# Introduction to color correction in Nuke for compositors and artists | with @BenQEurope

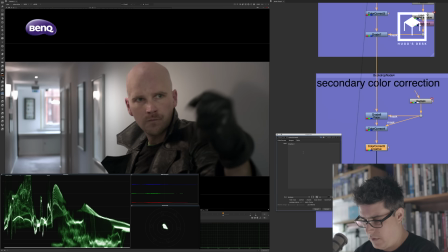I'm going to put a color corrector here. I'm actually going to call this creative grade.
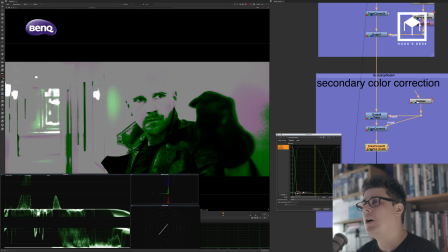I'm going to go into my ranges. I'm going to make sure my midtones or my darks are a bit smaller and my midtones are a bit wider because the image is not as strong.
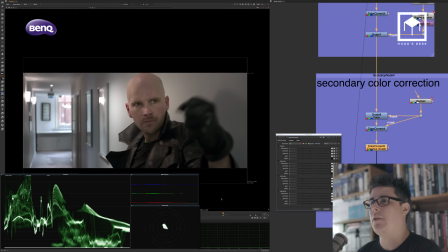And I'm going to now start doing some color correction. Now, this is a sci-fi film, so I'm going to go into the cliche of going into my midtones, which is just the skin tones and the gray areas of the image,
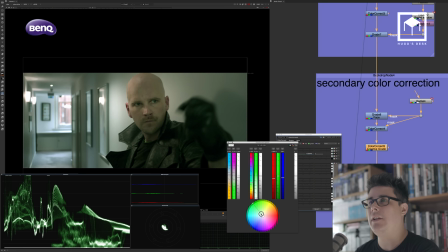and I'm going to go into my midtones and just start fiddling around with some color. So I'm going to basically introduce some green tint, just like the Matrix, you know. I know it's a bit 90s, but just gives it a bit of a green tint. It might be a little bit too much, but I'll go back to that.
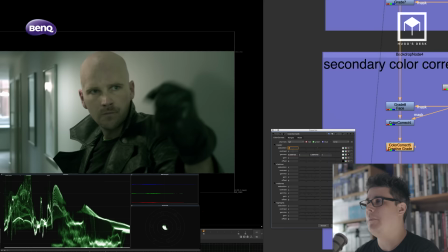Then, as well, I'm going to remove some saturation from my image,
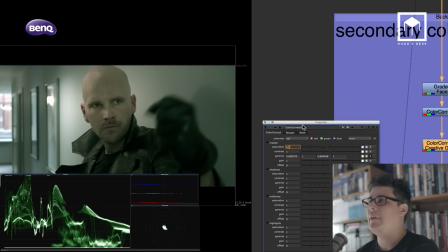just a little bit, so that I have a bit less saturated image.
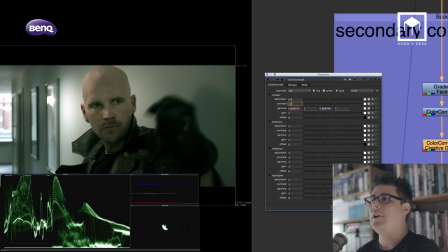I'm basically taking away about 20% of saturation. Then I'm going to push the contrast a little bit further. So, as you know, probably contrast is always by crunching the, you know, if you look at the scopes here, you can kind of see what contrast does. You see contrast with level like that.
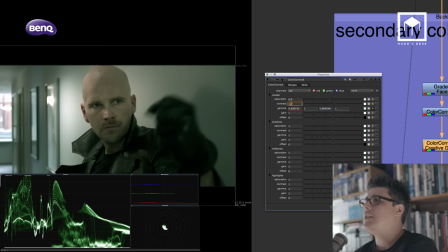What happens when I start contrasting a lot, I start sliding this value here,
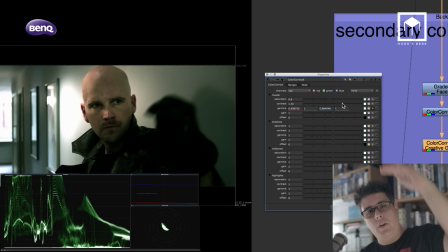you can kind of see what happens is my highlights go all the way up, my blacks go all the way out. So basically what contrast is doing is basically extending the midtones and compressing the blacks and the whites. That's what contrast is doing. It's like a Constantine effect on the image.
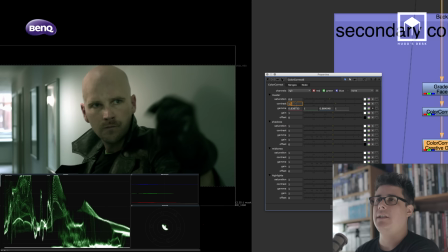You always have to be a bit careful with contrast. So I'm just going to contrast a little bit.
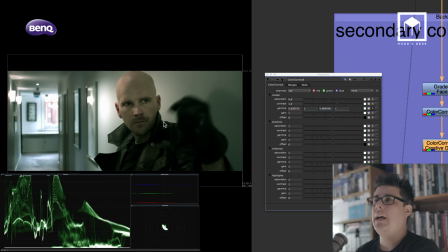Of course, now I have, of course, created problems here with the window, created problems with the glove since you don't see it anymore. So now I'm going to push up the highlights a bit, and then I'm going to go into my midtones.
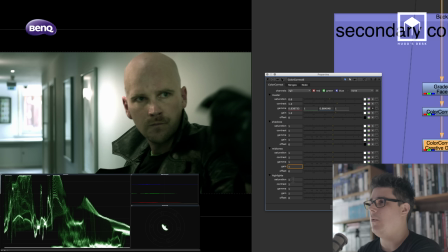Remember, I'm going to go into my midtones and control the highlights of my midtones by lowering, because I want to lower this window here.
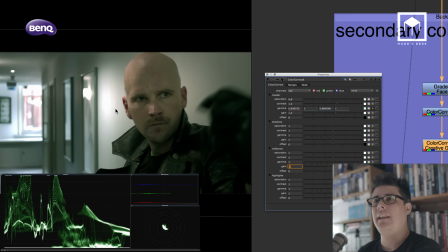So I'm going to just lower a little bit. So now you see I've recovered just the highlights of the midtones without affecting him. So this is actually basically the highlights of the midtones. Then I'm actually going to increase the overall midtones to get a more cohesive image.
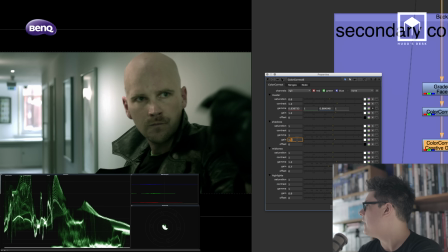And then I'm going to go to my highlights. I'm going to just lower by like 10% a little bit. And then on my shadows, I'm going to actually increase my shadows a little bit more and push a bit more highlights on the shadow so that I can recover the glove a little bit.
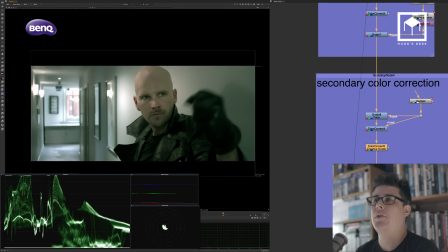Now this is a bit too much, so I'm just gonna keep it like that.
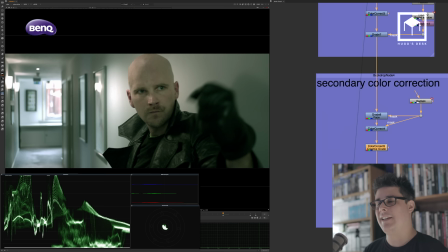So now, as you can see already, we have, and of course keep in mind, guys, that this is a creative process. What I'm doing here is a grade that I like, you know, I'm kind of, and of course I'm doing a fast grade, it's a quick grade, it's like a 10-minute grade.
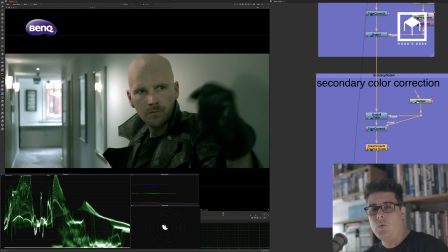So you guys might have other visions on this. You know, you might want to do it as a 70s look, or you might want it to do it as at a blue tint.
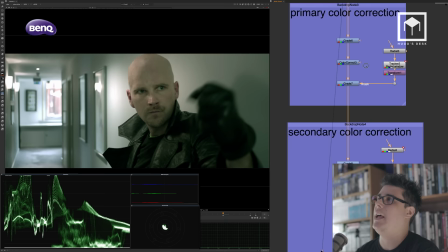So it's not about the final color correction.
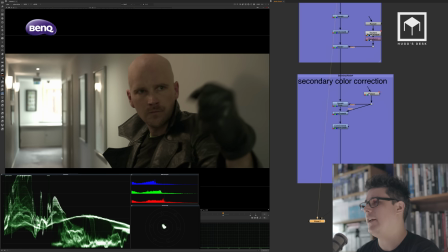This tutorial is to just give you a pipeline. So now that I have that, I'm just going to look at my final and result. So you see, before we looked at the window, he was very red. It was all very tinted red.
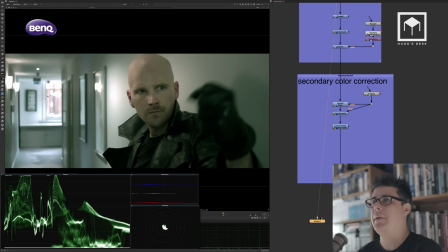Now we look at him, we don't look at the window anymore, and we have a bit more contrast. Now,
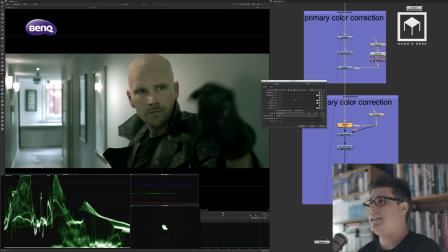the only thing I'm going to now start doing is I'm going to go into the face again, and I'm just going to increase a bit more light on his face. I just think I lost that kind of punch on his face.
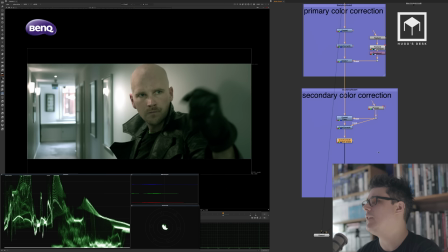And then the other thing that I want to do is I think I want to recover some of his glove. So I'm going to do another secondary color correction here. I'm going to put a grade node here. I'm going to actually put a roto shape this time, not a radial.
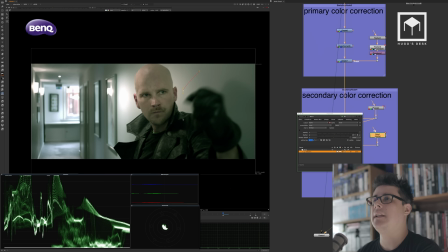It doesn't need to be a roto shape, but it's kind of good if I show you several types. So I'm just going to basically do a roto shape on this area here. And again, you might be thinking, why are you doing these roto shapes in these really awkward shapes?